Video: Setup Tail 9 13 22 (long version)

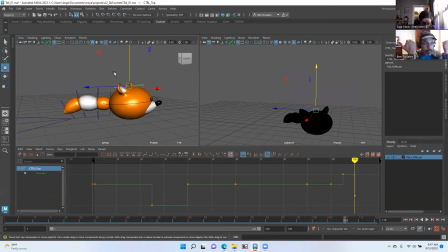They're kind of going down, but I'd like for them to flatten even more, but you know, we're limited with this rig because it's not really built for super high polished animation or super high polished, you know.
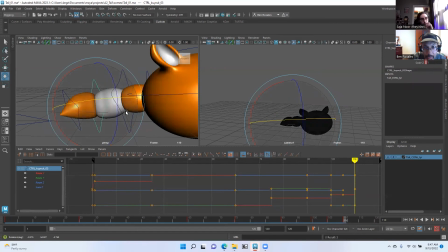Anyways, so maybe he kind of curls his tail in a little bit because he's sad, or I don't know. And he's going to hold that frame to the end. Select objects. So now if we watch, in fact, I'm just going to watch this story in silhouette.
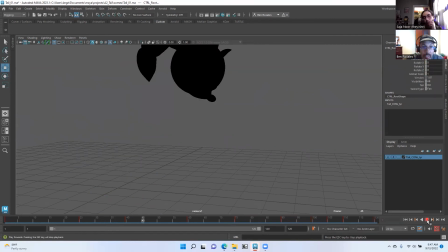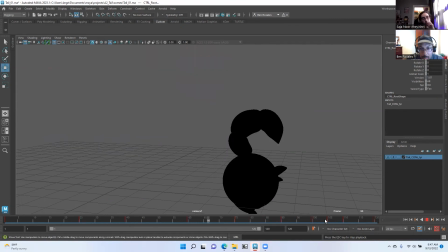So I can see that those changes that I made, they happen way too fast. You can't really tell what's happening. He goes up and goes down too fast. So again, I would adjust for timing.
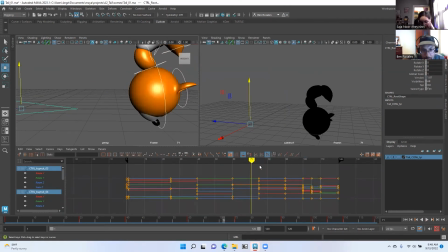And because I have everything selected, this probably takes way too long. So I could steal from that, maybe 5 frames or so. And then maybe this is too long too.
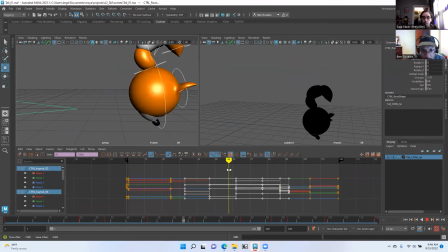So I could just give myself more time that I need. Maybe he stays here too long. I can just adjust and I play it.
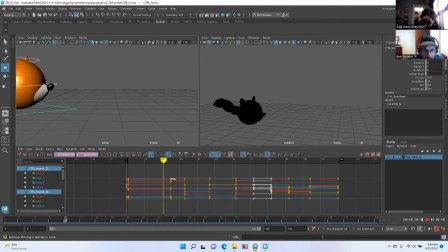Anyway, so yeah, I just put in some quick, simple frames, key poses that I'll most likely go through and adjust all of them, but I'm telling a quick story.
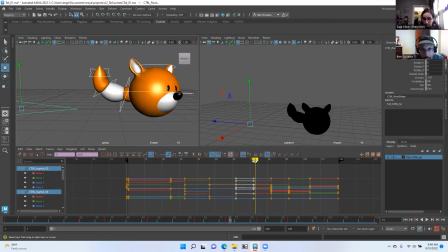And I'm adjusting the timing very easily by using the graph editor with everything selected, select objects, and I have all my keys selected.
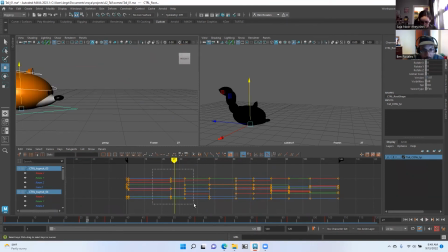I can very quickly make adjustments. Also, I left enough time, at least a second in the beginning, to give my audience time to see what's going on, to understand, okay, there's this fox that looks like he's hunting.
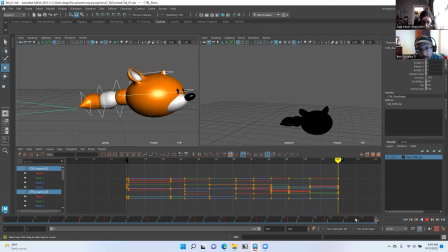And at the end, oh, he's sad, whatever he was trying to capture got away. Yeah, that's a little bit less than a second at the end. Maybe I don't need a full second.
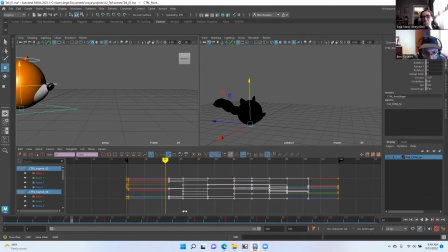Maybe I just take this to 20. Maybe I drag everything back between 1 and 120. So I just stole 5 seconds from the first frame, the first pose, and I gave it to the end pose because I dragged everything in between those.
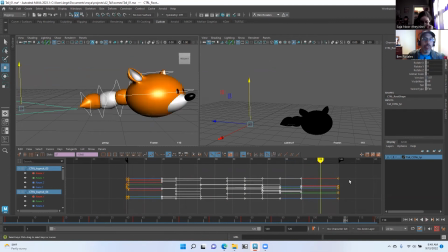So do you guys have any questions about what I'm doing and how I'm working in the graph editor? I'm gonna stop sharing. I don't see any chats. Yeah, go ahead. So this is Eve. So Thank you, when we are moving our rig, just to clarify, the bottom triangle, does she move? Do we ever manually move her, or is that like a no-go? Well, that's what I was saying. Generally, you're not gonna animate, you're not gonna move this so much. You're gonna bring this is designed to bring the character into your scene and then position your character to the camera, because your camera may be, you know, your camera may be way over here because you have props and other characters that are off the 000 coordinate. So you would drag your character over here and then your animation happens over here. But you just use this to bring your character with all your animation to that position. For our purposes, because these are really small scenes, we don't have a lot of props. We don't have a lot of characters. you really don't need to animate this at all. It's good practice just to add it to the all button over here. And you can see that I've keyed it. If I just select this one, let's see. I thought I keyed it.